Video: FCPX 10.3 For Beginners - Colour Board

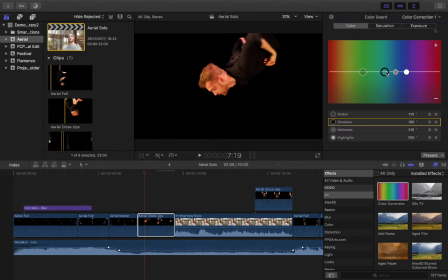(4:05)
So if I was again to do that individually with each portion, so I've added more yellow just to the blacks, the rest of the image is difficult to see, but it doesn't change much. The areas of light are kind of actually maintained. Undo that just with the midtones.
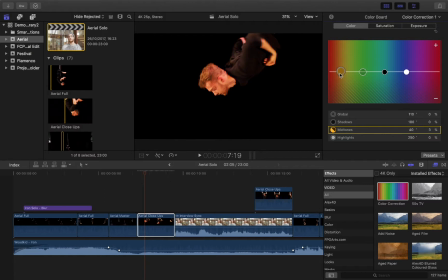(4:21)
And this is the one we want to look at here. It's not making any effect to the black this time, just to the midtones. You can see adding a little bit more yellow deepens that. Adding a little bit less yellow cools it down. You start to see these kind of red tones coming through. Maybe you want a little bit less red as well.
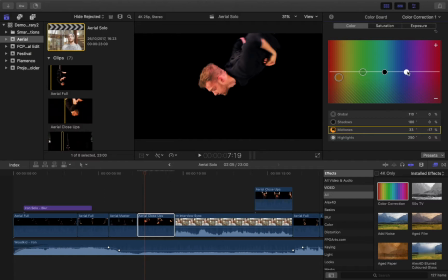(4:37)
So the skin's starting to look a little bit more natural there as well. If I use the highlights, similar deal, so you can apply a little warmth to the highlights, not distorting it too much, because there aren't too many areas here that are pure white, and drag it down,
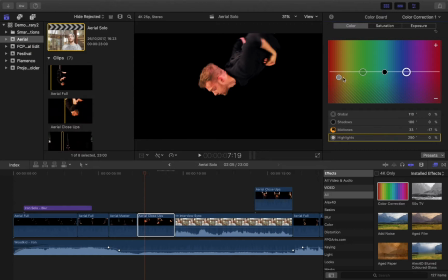(4:51)
just going to make effects to the highlights here. So I think this, just the slight adjustment to the mid-tones, maybe even tiny little bit of the highlights, is probably all I need to do to make the skin tone look kind of nice and natural. If I wanted to apply another effect, what I might have done maybe was to bring out a little bit of the reds, actually.
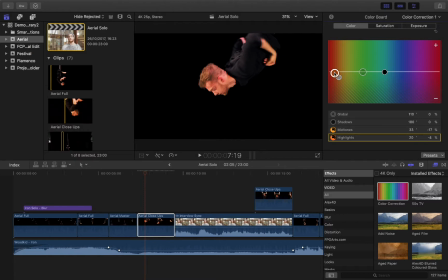(5:09)
I could always use this to do that, just to neutralise a little bit of the red tone that's happening as a result of them hanging upside down to make the skin look nice and natural.
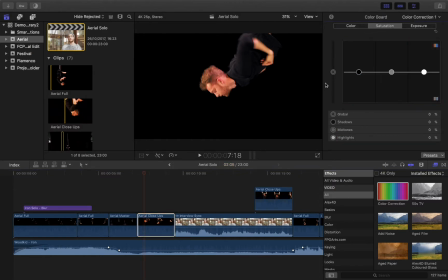(5:18)
The next option we have along here is saturation. Now what saturation does is how much colour is applied. So if I was to take the overall colour again and bring that red up, you start to see the colours get very, very strong.
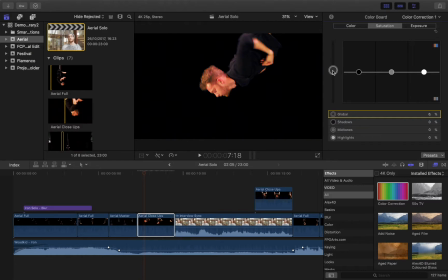(5:34)
So just apply more and more of that colour in. A little bit of increased saturation can be quite nice just to give the colour a little boost, make them quite vibrant. If I was to do that on the clip here next to me, you might see a little bit more clearly.
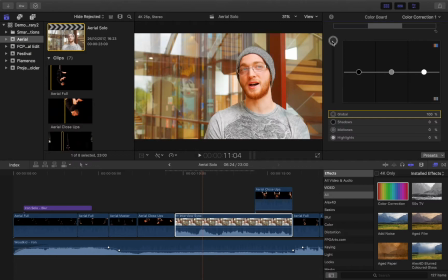(5:44)
So if I increase the saturation, yeah, it goes a bit crazy when it's really full, but just a little bit of additional saturation can just boost those colours. Just a teeny bit, so if I was to reset that, you can kind of see the difference between the bit of colour and the red.
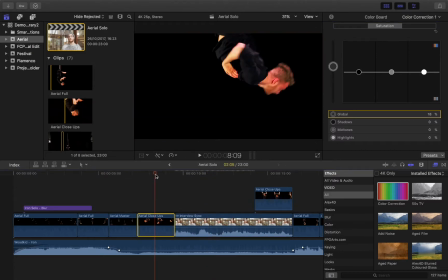(6:01)
Let's go back to this clip just here. Again, decreasing the saturation, if I take it down just a little bit, you're going to see that the colours are a little bit softer. Get that slight desaturated look, it can look quite nice, that kind of calm, almost kind of vintagey look that you get with a little bit of desaturation.
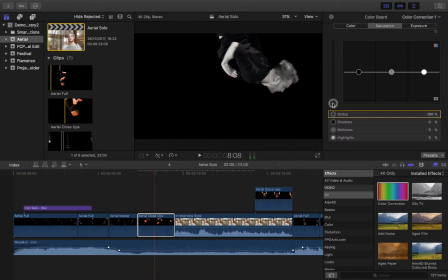(6:22)
If you bring the saturation all the way down, that's essentially where you get your black and white. Now bringing all of your saturation down, that's where you're going to really see how your light is functioning and how much kind of contrast you have available to you.
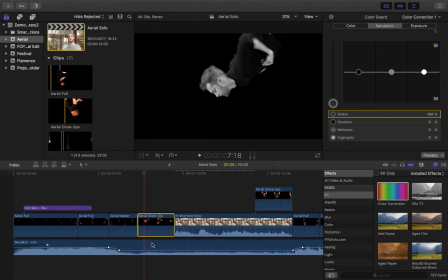(6:36)
So very often when you bring your saturation down, you then usually have to make a little bit of an adjustment to the light to make sure that it still looks,
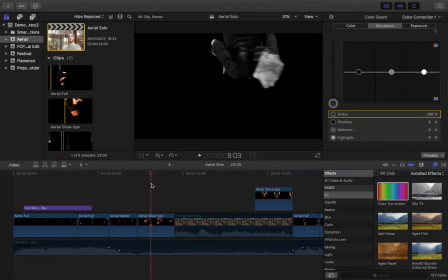(6:47)
so that it still looks nice and vibrant and kind of poppy. Because when we don't have those colours, we really see how light works. Let's bring those up again. Similarly, again, you can just increase or decrease the saturation in a particular area of the screen.
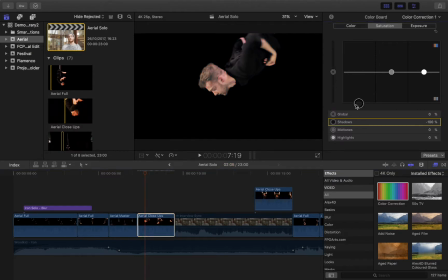(7:02)
So you might, decreasing the blacks isn't going to do much because it's already pretty black. You can see there's a little bit of shadow in the space. You might want to just decrease the midtones a little, again, to sort of soften the skin.
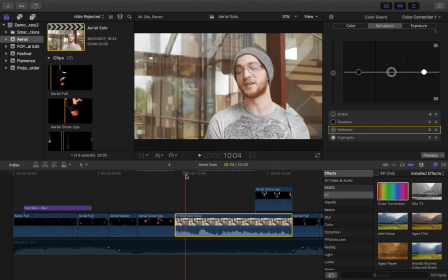(7:13)
If I bring this one into play, you might see a little bit more detail. So for example, let's take it to around right here. So the saturation you can bring up maybe 0.2 just to boost it. You might desaturate your mid-tones down, it's going to create one particular effect.
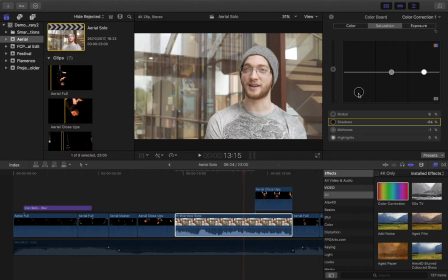(7:31)
Just desaturation on the black, it's going to soften it there. Again, quite kind of nice, kind of vintage look. And just in the highlights, it's going to soften that there as well. Similarly, increasing, maybe you just want to increase the saturation in the mids, just to get that nice kind of bright poppy look, just in the highlights.
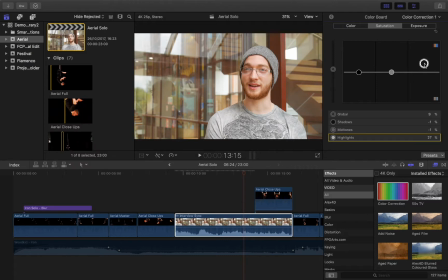(7:50)
You can see there, bringing that right into the skin, or just into the blacks.
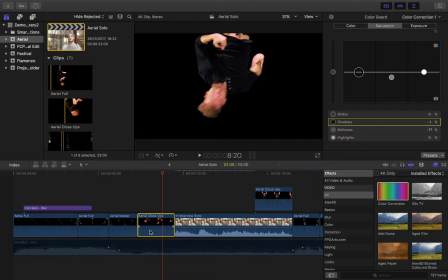(7:56)
A very different look again. Let's just go back to our clip here so you can see what we're working with. So yeah, we've had a little bit of desaturation in there, but I don't think it needs too much, so let me bring it up, keep a little bit of that warmth. Now one of the main ones I want to go into now is the exposure.